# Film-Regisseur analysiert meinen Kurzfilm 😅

Das haben wir nachsynchronisiert, weil vor Ort in dieser kurzen Zeit, die wir hatten, da auch noch passenden Ton hinzukriegen, das wäre sehr schwierig gewesen. Wir hatten ja wirklich, ich glaube, Tobi, wie lange hatten wir den Raum gemietet? Acht Stunden? Sechs Stunden? Irgendwie so, ne? Nein, nur fünf. Weniger, ne? Fünf. Maximal fünf. eine Stunde drauf fürs Auf- und Abbauen und Einkostümieren und so. Ja, stimmt. Ein Zeitdruck, dreieinhalb Stunden Dreh, würde ich glaube ich nur mit circa effektives Drehen. Krass, krass, krass. Aber ja, deswegen ist es nachsynchronisiert und Miles ist Künstler durch und durch, Schauspieler durch und durch,
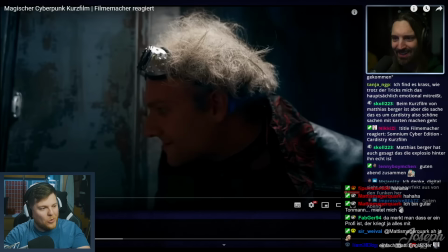532s
wenn du ihn von Mikro setzt und er merkt, oh, in dem Moment filmt mich die Kamera nicht oder ich bewege meine Lippen, ja, dann baue ich da noch was ein. Der Miles schmückt das dann natürlich aus. Coole Reaction, ich habe jetzt Ultraspaß jetzt schon und er hat erst 18 Sekunden geguckt. Ich wollte gerade sagen, wie lange geht das denn noch? Diesen Julian-Bam-Center-Weg,
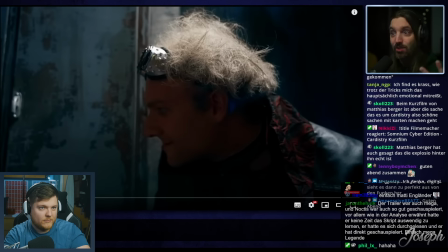549s
in dem sie dieses Gefühl von amerikanischer Synchro nachahmen, um das Ganze noch cineastischer für die deutsche Sehgewohnheit zu machen. Genau, das haben wir uns ganz bewusst gedacht und deshalb so gemacht. Das war keine praktische Entscheidung, das war eine künstlerische Entscheidung.
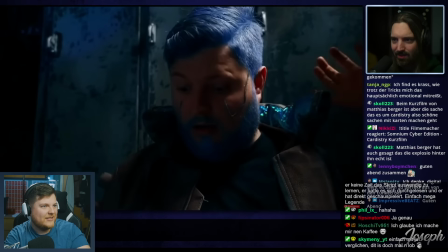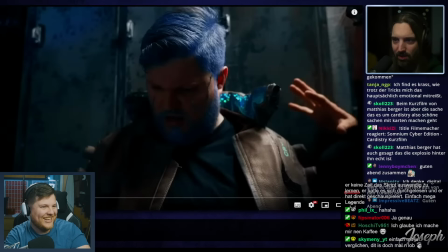570s
Was mir sehr gut gefällt, wir haben jetzt 30 Sekunden und das war alles ohne einen einzigen Schnitt. Oh yeah! Ey, dass der das alles merkt, was hat der für ein Auge, wie cool. Aber das war mir aber auch so wichtig und auch für dir auch wichtig, ne, dass so ein Shot, den kann man auch mal genießen.
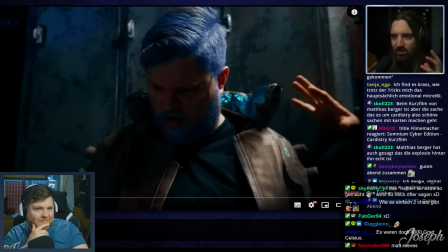585s
Wir haben vorne angefangen mit dieser Fahrt, sind auf ihm drauf und haben kein einziges Mal geschnitten, das Ding nimmt sich Zeit. Und es weiß aber auch, dass dieses viele rumgeschneidet zu hektisch ist ganz oft. Super. Und vor allem muss das ja auch im Kontrast stehen nachher, das weiß er ja noch nicht, aber da kommt ja das Cardistry Battle und das muss bapapap zack zack zack. Da haben wir versucht, wie auch ein Kinofilm, du hast immer den Kontrast zwischen die Action-Szenen, die sind schnell geschnitten, die sind hektisch, dynamisch. Und im Vergleich dazu, du kannst nicht einen Film die ganze Zeit hektisch schneiden, wie so ein YouTube-Video. Wenn du Filmen machen willst, dann musst du auch diese Shots haben, die du auskostet.
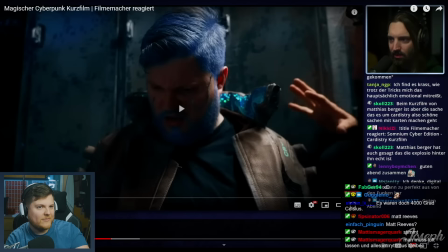619s
Also cool, dass er das bemerkt auf jeden Fall. Er versteht hier Tobis Gedanken und meine Gedanken, die wir uns hier gemacht haben, sehr gut. Er kann das sehr gut nachvollziehen bisher.
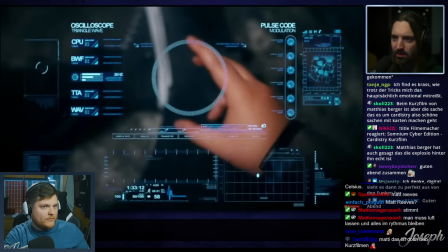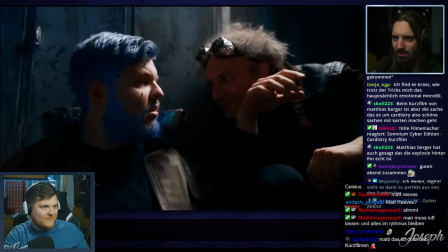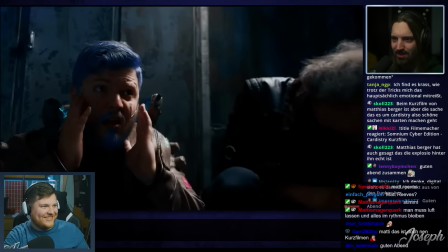637s Ganz schön überzuggerichtet hat er dich. Mati, Mati, Mati.
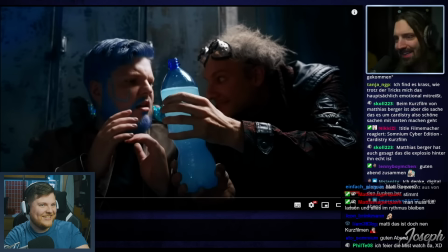645s
Boah, da haben sie mit den Farben aber wirklich viel gespielt. Ist auch immer schön, Requisiten mit den richtigen Farben am Set zu haben. Oder generell Farben, mit denen man spielen kann. War einfach eine Fanta. Viel aus.
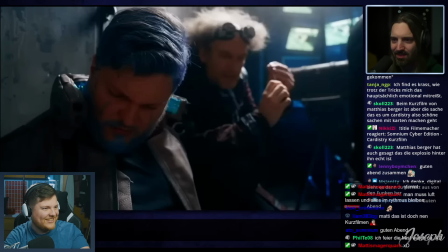658s
Ist natürlich für so eine Cyberpunk-Welt jetzt sehr cool. Blaues Getränk bietet sich immer anders, weißt du? Blaues Getränk sieht immer anders aus. Und so, das sieht schon immer cool aus. Und vor allem das Color Grading ist ja auch so sehr, und auch so wie das indirekte Licht hinten ist blau, viel blau im Color Grading, das muss schon sein. dir herausgeholt, was ich nur konnte.
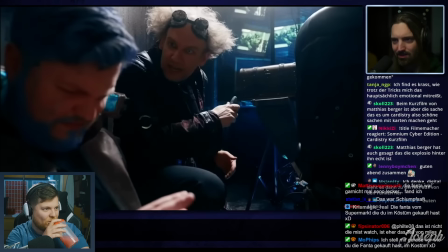676s Was fällt dir nur ein, ihn zu einem Eins-gegen-eins-Duell herauszufordern?
Eins gegen eins, ich verstehe. Das scheint mir jetzt der echte Ton zu sein, oder?
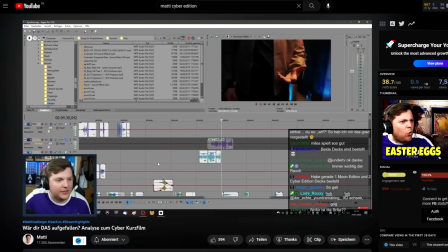687s
Alter, das ist gerade ein Ritterschlag. Ich habe so viel Zeit darin investiert, jeden Take, den wir aufgenommen haben, passend im Raum zu platzieren, dass es genau so klingt, wie als wäre es der echte Ton. Das ist mir nicht immer perfekt gelungen. Ich bin kein Toningenieur, aber ich habe mir sehr viel Mühe dafür gegeben. Schön, dass er jetzt den Gedanken hat.
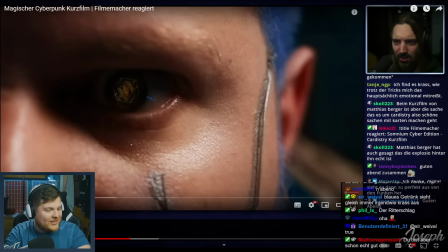706s
Das freut mich. Ich bin gespannt, was er jetzt und wie Effekt von Leo an der Stelle sagt.
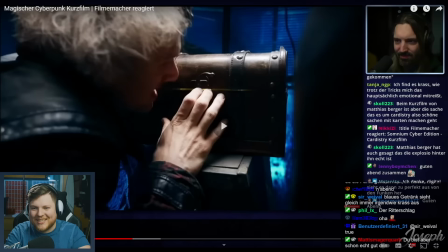715s
Er sagt gar nichts dazu. Ist auch okay.
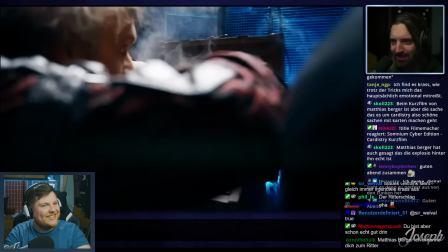720s
Kommt noch.
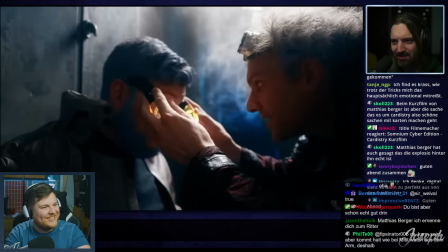723s
Jetzt sagt er was für schönste Gollum anspielen. Ich habe so Gänsehaut allein durch die Musik. Tobi, weißt du, wie viel mir das bedeutet, dieses ganze Wochenende, das wir da hatten. Das ist so, wie... Ja, sehr cool. Als wär's so ewig her, weißt du, so old school, weißt du? Das macht so richtig Nostalgie in mir.
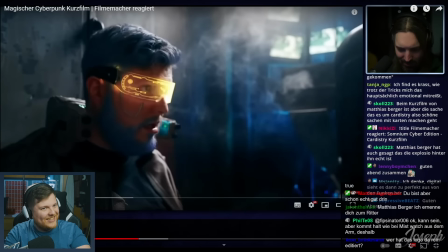743s
Wie wir da saßen bis 5 Uhr morgens und den Schnitt gemacht haben, oh, Digga.